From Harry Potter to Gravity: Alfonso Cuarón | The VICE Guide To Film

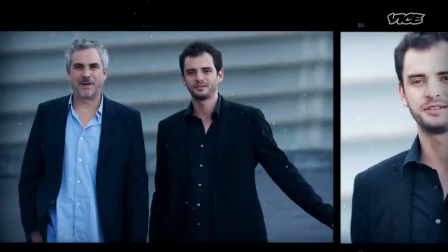Inspired by his childhood obsession with space, Cuaron and his son Jonas write Gravity, a survival story about a female astronaut. The hook in the movie is the opening shot.
Man down! Man down!
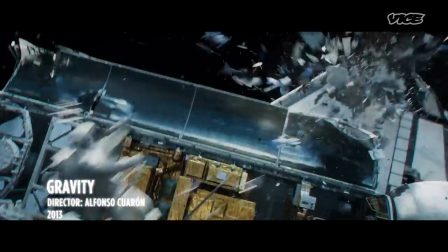Gravity's epic 17-minute-long opening shows Sandra Bullock and George Clooney's spaceship being destroyed by satellite debris.
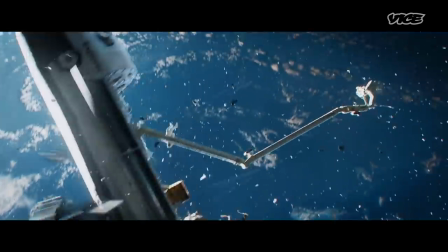Freed from cinema's usual rules of access and perspective, the shot puts audiences right in the action. The shifting perspective, the floating up there, was so technically brilliantly achieved.
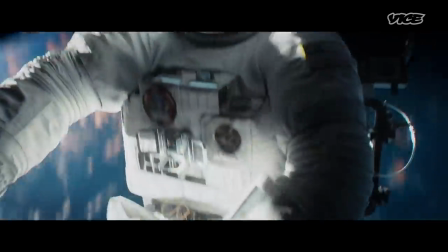I felt like it was a visceral experience, like some special ride. I thought I'd never seen a movie or be taken to a place like it before.
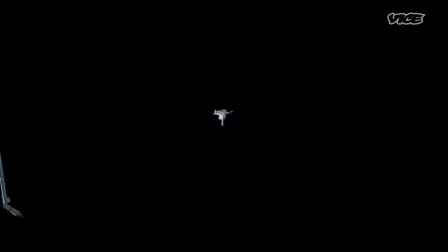Houston, I lost visual of Dr. Stone.
There's something incredibly vital and urgent.
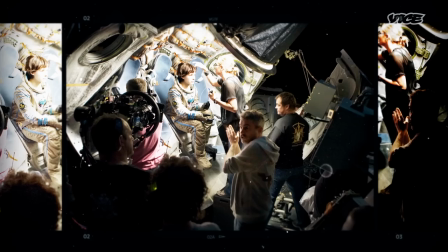You know this is being done with no safety net. Determined to credibly simulate a zero-gravity experience,
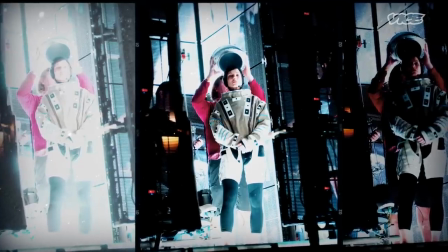Cuaron devises a dome rigged with nearly 2 million LED bulbs to replicate
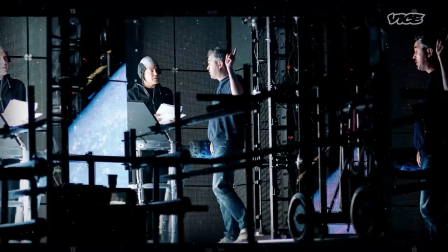light and shadow in space. and puts his actors in a complicated mechanical rig. This wasn't green screen. You're moving, the camera's moving, everything's sort of in this wild dance.
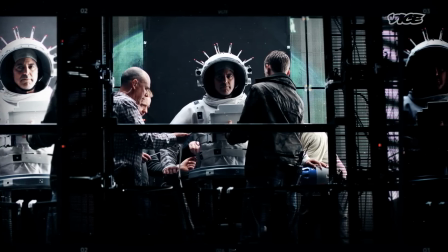It's tricky because you've been deadbolted into this piece of machinery that rotates you around like this inside the ball. And this thing goes like that. But you're looking up, and these are a bunch of guys on computers, literally like, and you're going, you're sure you got this now? You're sure that that's not good? Because it would just take your head off.
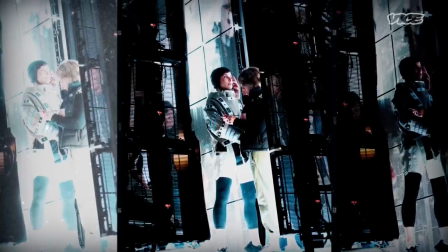The logistical challenges cause many production delays and it starts to look as if Cuaron's ambitious project may fail.
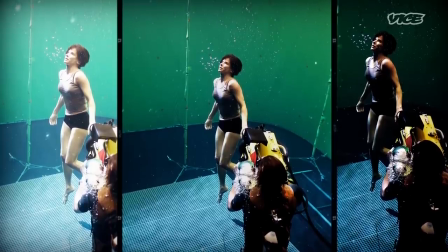We did our first test screening and because the effects weren't in, it tested as bad as any film you could imagine. And the studio was like, uh-oh. And he was like, uh-oh.
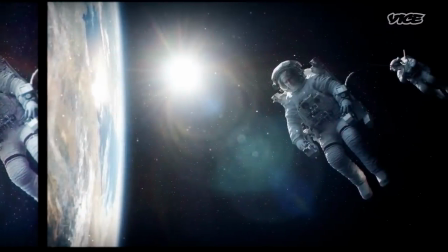With a hundred million dollars at risk, the production stretches on with no end in sight. He's like, I've been working on this thing for five years. I don't, and I haven't done anything else, and, you know, I'm broke. And I was begging him to just do commercials. You know, the Coen brothers do commercials.
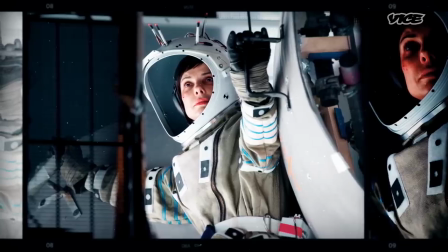And he's like, I don't know, I just don't want to do it. Maybe you're right, I need the money. And then we went back and we did some reshoots, and bit by bit, the technology caught up.
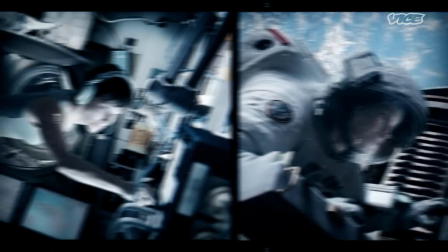Even as he struggles with the technical hurdles, Cuaron never loses sight of the raw human story at the film's core.
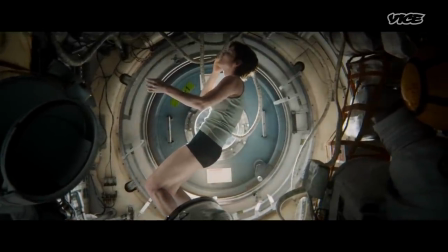Bullock's astronaut is wracked by grief after losing a child, and she's repeatedly associated with images of birth.
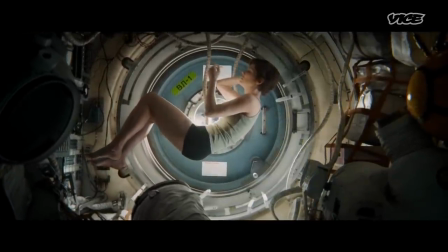That shot of her in this sort of fetal position on that show, you'll never forget that image.
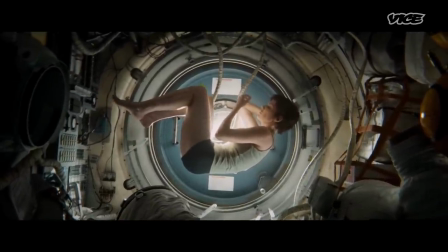It's like painting worthy. Even though it'd be set in space, the whole thing just feels so human.
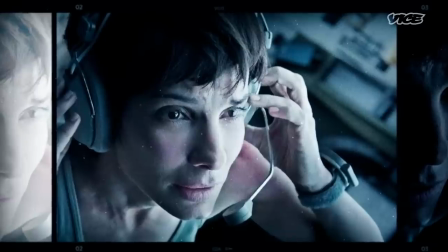It's just all about, like, our will to survive. We couldn't stop talking about how emotional it was. You know, it's hard to make a movie with somebody in space by themselves, you know? Many times people came to Alfonso and said, make her a guy.
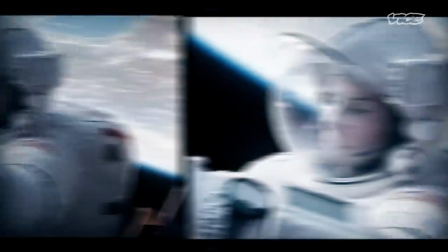And Alfonso felt that it would completely defuse the movie because that was falling in with the norms of what people think of a hero.
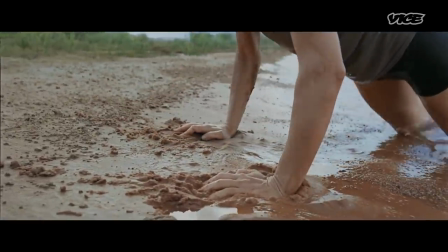She clings to life, and it ends with that character coming to grips with the miracle of gravity,
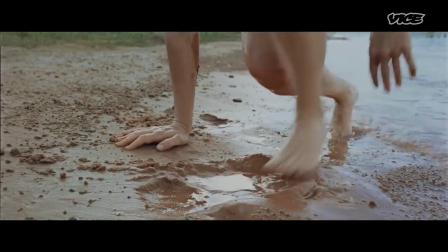of the fact that she can put a foot on the mud and another foot on the mud, and it's about rebirth. It's a miracle of a movie that tested the limits of film and of human endurance.
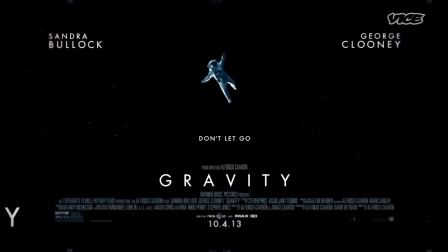Finally complete, Caron's risky endeavor faces a tough audience at its world premiere. To go to the Venice Film Festival with a sort of sci-fi-ish movie,
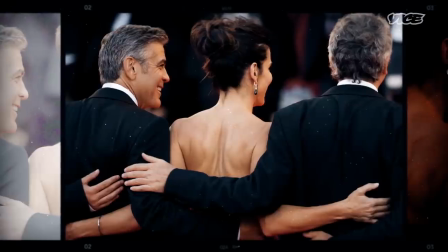3-D, where they're all putting on 3-D glasses, you're really asking to get your bell rung, you know, by the Italians. And the place went batshit.